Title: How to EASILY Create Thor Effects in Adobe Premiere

What's up, filmmakers? How you doing? This is John Fuentes. Welcome back to Big Films, the home of action-packed blockbuster filmmaking. Today we're going to discuss how you use the VFX files from the Blockbuster Starter Pack in Premiere. We're going to drag and drop it right into your scene. Come on, let's jump into it.
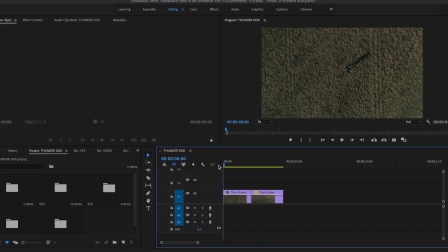27s
Hey guys, how you doing? And thanks for joining us here, and welcome to Big Films tutorial in Premiere. This is going to be a fun one, so let's jump right into it. So you might recognize the scene here from our promo video on our website. Is highlighting the electricity pack of the Thor scene where the lightning is crashing down from the sky and there's a lot happening around him.
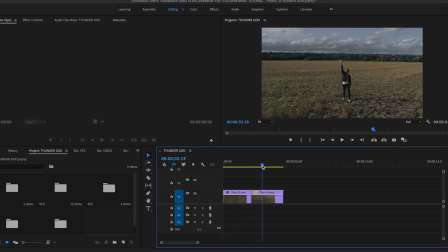46s
So here in Big Films, we don't have Chris Hemsworth, we have Special K. And Special K is always here to save the day. Here's our hero. And in this particular shot, he looks like the Statue of Liberty, but he is welcoming us to a brand new awesome tutorial.
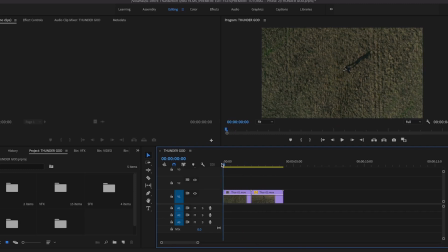60s
Let's have some fun. So we want to jump right over to the beginning of the scene. It's like, one advice I have here is when you're editing VFX into your scenes, just make sure that your scenes are pretty much locked where you're ready for VFX. So if there's any trimming or anything you want to change, do that before you add the effects.
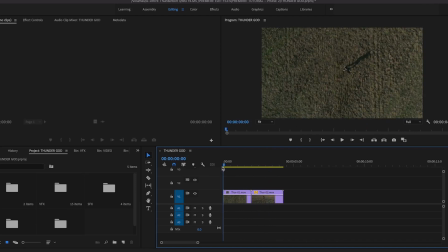78s
And in this case, our scenes are ready to be edited. So I'm going to click over here into our VFX folder in my project bin. As you see here, as I scroll through it, I have some VFX here from my Blockbuster Starter Pack.
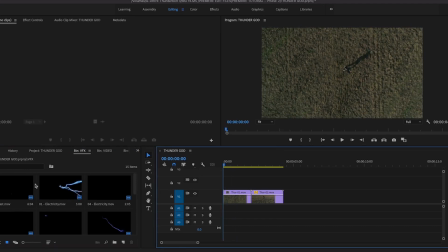91s
And then the first scene I got is the lightning want to come down from the sky here. So this is a pretty good candidate that we want to use here for that shot here.
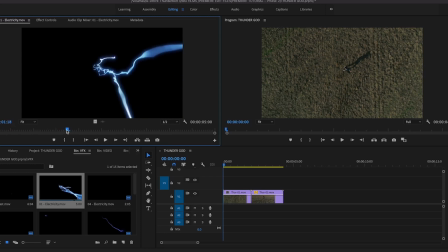100s
As you can, when you double click on it, it will show up in your viewfinder here, and you can scrub through it to see the details of the effect itself. Make sure it's the right thing for your scene. And now when I come back to my scene here, I know that he's raising the hammer up to an apex here,
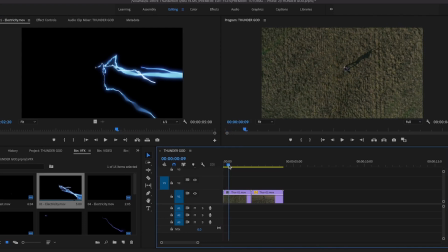115s
and this is where the lightning wants to strike when it hits the apex of the hammer here. So at this point, we want to drag and drop the file right in. So I trim it down, and as you can see, it's already looking pretty cool. You know, boom, lightning comes in, he goes thunder, bam, and it's coming down.
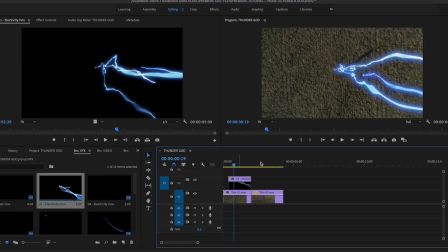133s
All right, so as I look at this, the first thing I notice here in this particular shot here, that the lightning is coming in from right to left, and that's kind of like the wrong screen direction here. You want to think narratively, how is your audience experiencing this scene here?
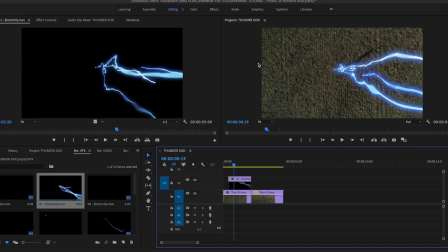151s
So we want to kind of bring this over to the left side. For we go left to right, and the way we can do that is hit over to our effects panel here.
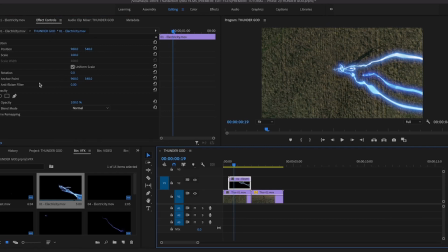159s
Once we double click on our file, go to effects panel, and then we can simply rotate the file itself. And as you rotate it around, you can see here suddenly it starts to look a more pleasant, a lot better, more cinematic, right? It becomes more immersive as it pushes us through the scene,
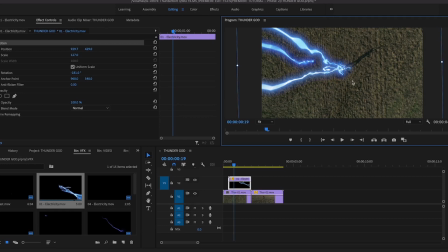178s
and it's almost like creating like a 3D effect here, like a 3D level here, like this multi levels going on here. So you want to think screen direction, have it more cinematic quality, the way your audience experience it, the way you experience it when you watch the actual promo video, and loved it. So this is looking pretty good here.
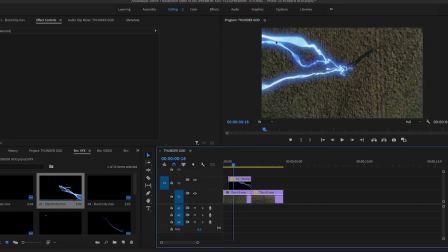198s
All right, so the next thing I notice here is, like, when you look at the lightning effect itself, we can make this look more natural to the scene. We can play with our blend modes to where the glow of the lightning itself blends more organically within the scene to give us a more realistic feel.
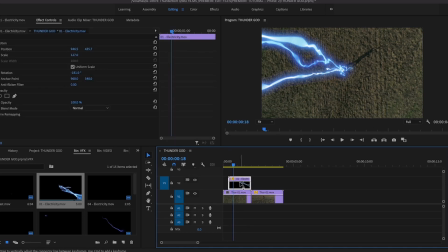214s
So one way you can fix that here is when you click on your effects file in your timeline and you come over to your control panel here, you can look down on your blend mode. You see how the blend mode is set to normal. So this is just the normal file, right?
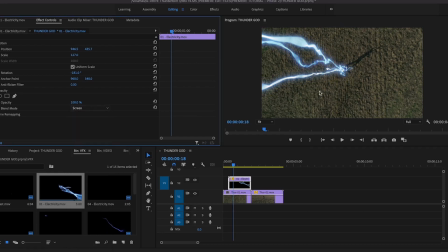228s
So when you set it to screen, suddenly some of these black lines and those artifacts disappear, the unnatural glow disappears, and it looks more realistic. It looks more natural to the scene as you kind of scrub through it, and it's like, okay, that's looking really, it's popping really nice here.
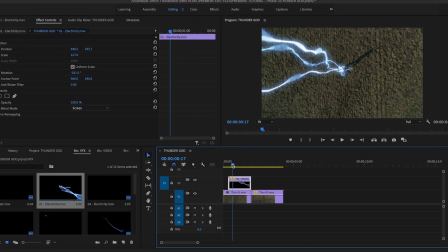243s
So blend modes are really good when you're editing or VFX with light or glows, smoke, you know, things that are luminous, has a luminous quality to it.